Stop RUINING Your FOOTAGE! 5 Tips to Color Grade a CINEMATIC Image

Yo, what is going on, guys? So in today's video, I'm going to be showing you how you can stop ruining your footage and go from this to this. Just a few simple tips and tricks that you need to know when editing in DaVinci Resolve. Yes, this is all going to be done in DaVinci Resolve because really, if you want to color grade properly, that's where you need to be. So let's get into it. So before we do begin, you have to understand that color grading isn't an exact science.
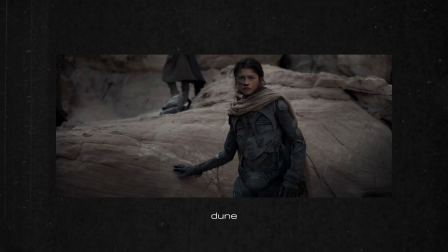(0:20)
There's no yes or no right answer. It's more of a stylistic choice to help portray your storytelling. So with that in mind, I'm going to show you a few things you can do to make your whole color grading workflow easier, and just a few tricks that just make the whole process a better experience.
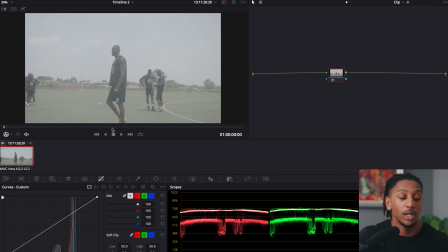(0:33)
So the first thing you want to do once you have your color tab open is find your hero frame. Now this is just going to be a frame that you're going to base the rest of the clip on when you are color grading.
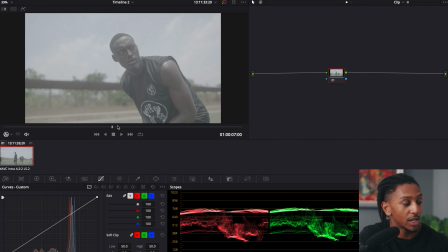(0:42)
So I know I want to choose this frame here while he's waiting for the quarterback signal. So obviously this footage is in log, so the first thing I want to do is transform that to a Rec 79 color space, which brings me to my first tip, which is to transform your footage at the end. You do it at the beginning, but in DaVinci Resolve, you do it at the end. Let me just show you.
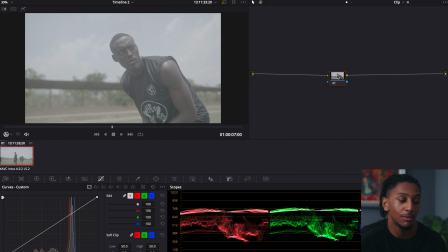(0:58)
So what we're going to do to start this off is to create the node tree template that I usually use for all my S-Log3 footage. We have log footage still on the screen, so the first thing we want to do is color space transform. This is a simple process where you input your color space. So I know that this is shot in S-Log3.
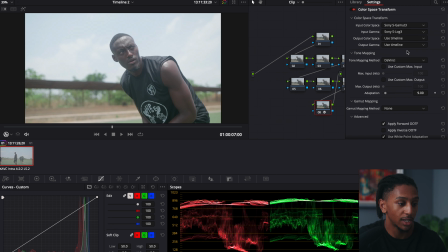(1:15)
I'll choose those options there. The color space, output gamut, usually you can leave it as use timeline, but I like to change it to make sure it's specific to Rec 709A. And then one more step I do that I learned from Quasi, I think his name's Quasi, this channel here, is also adding a color space transform at the beginning,
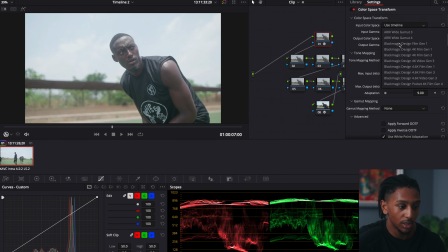(1:37)
inputting your space again. Where is S-Log3? But then changing this to DaVinci wide gamut.
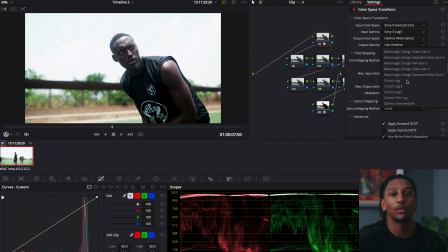(1:49)
And all this does is just increases the amount of flexibility you have when color grading your image. Now, the reason why this is the first tip that you want to make sure you do at the end is because if you do what I used to do and a lot of people do and transform their color space at the very beginning, when you then go to make adjustments, you're making adjustments on the Rec 709 image, which has a lot less detail than the full log image that your camera recorded. So when you are making these adjustments, you want to make those adjustments before the last node, which is the color space transform, so that you can get the best quality when you are changing all the different colors, changing the exposure. You can do all these things without having your image break. Because if you do that on a ready edited image of the Rec 709 image, that's when you will start to get the little blurges and the weird things that happen when you change the colors.
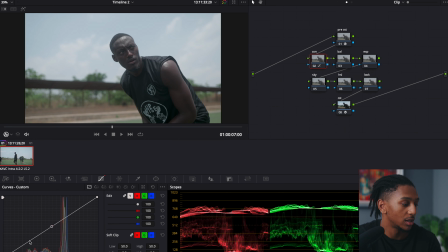(2:31)
I think that makes sense. Yeah. So the first thing I do is just add that contrast in. So I will just adjust this so I can, really spread this image out. Add a slight S-curve, really putting down those shadows, making it a bit more punchy.
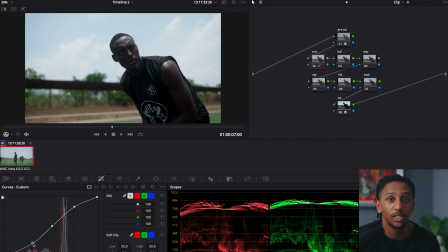(2:45)
You can see the difference there straight away. It just gives more of a fuller look. And yeah, we're good to go to start adjusting our image. So next thing I'll do is go to the balance, coming into my primary log wheels to change the temperature to make it warmer or colder, or even the tint going from magenta to green. Instead of using these controls up here, I use the offset down here.
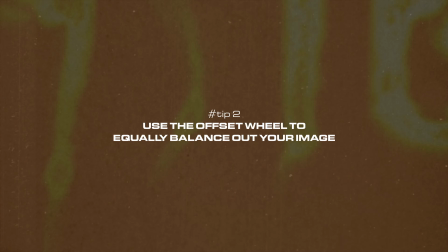(3:04)
And what this does is allow you to balance out the entire image rather than just specific areas.
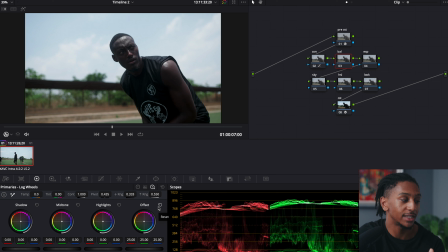(3:09)
So straight away I can see just from the skin tones and the general greens and the blues in the sky is that the image is slightly magenta, which is a common problem with kind of Sony cameras. That's always slightly on that pinky purple side. So what I'll do, I'll just go the opposite direction, not too much, kind of find that balance point.
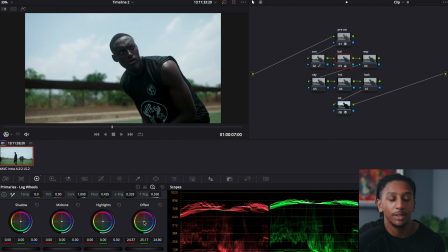(3:28)
There, that small adjustment, that's all I need to do. As you can see, going back and forth, we've just taken out of those magentas, out of the skin tones, out of the sky, and just gone back to a more balanced image.
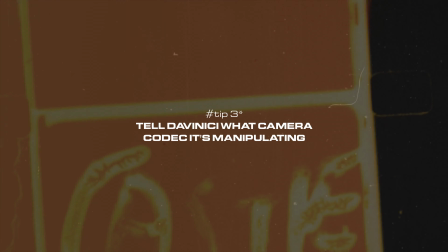(3:39)
Next, I'll go into exposure, which brings me to tip number 2, which is to input your camera settings when you are adjusting your exposure.
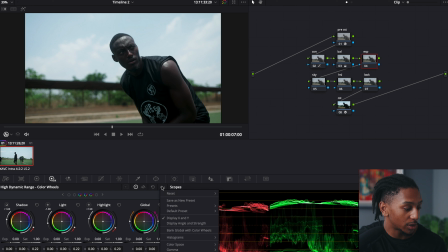(3:45)
So if we come down to the HDR wheels that we have here, on these 3 dots at the bottom, you can enter in the color space of what the camera was shot on. So I know this was shot on S-Gamut 3, S-Log3. So now when you're adjusting these settings, it's going to be more like you are adjusting it in camera.
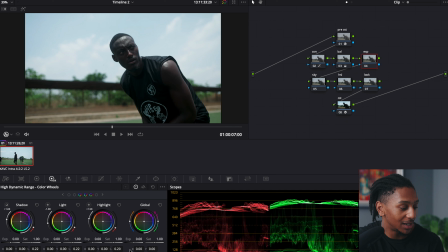(4:02)
So I want to kind of take this up a level, take the shadows, bring it up just slightly. Cool.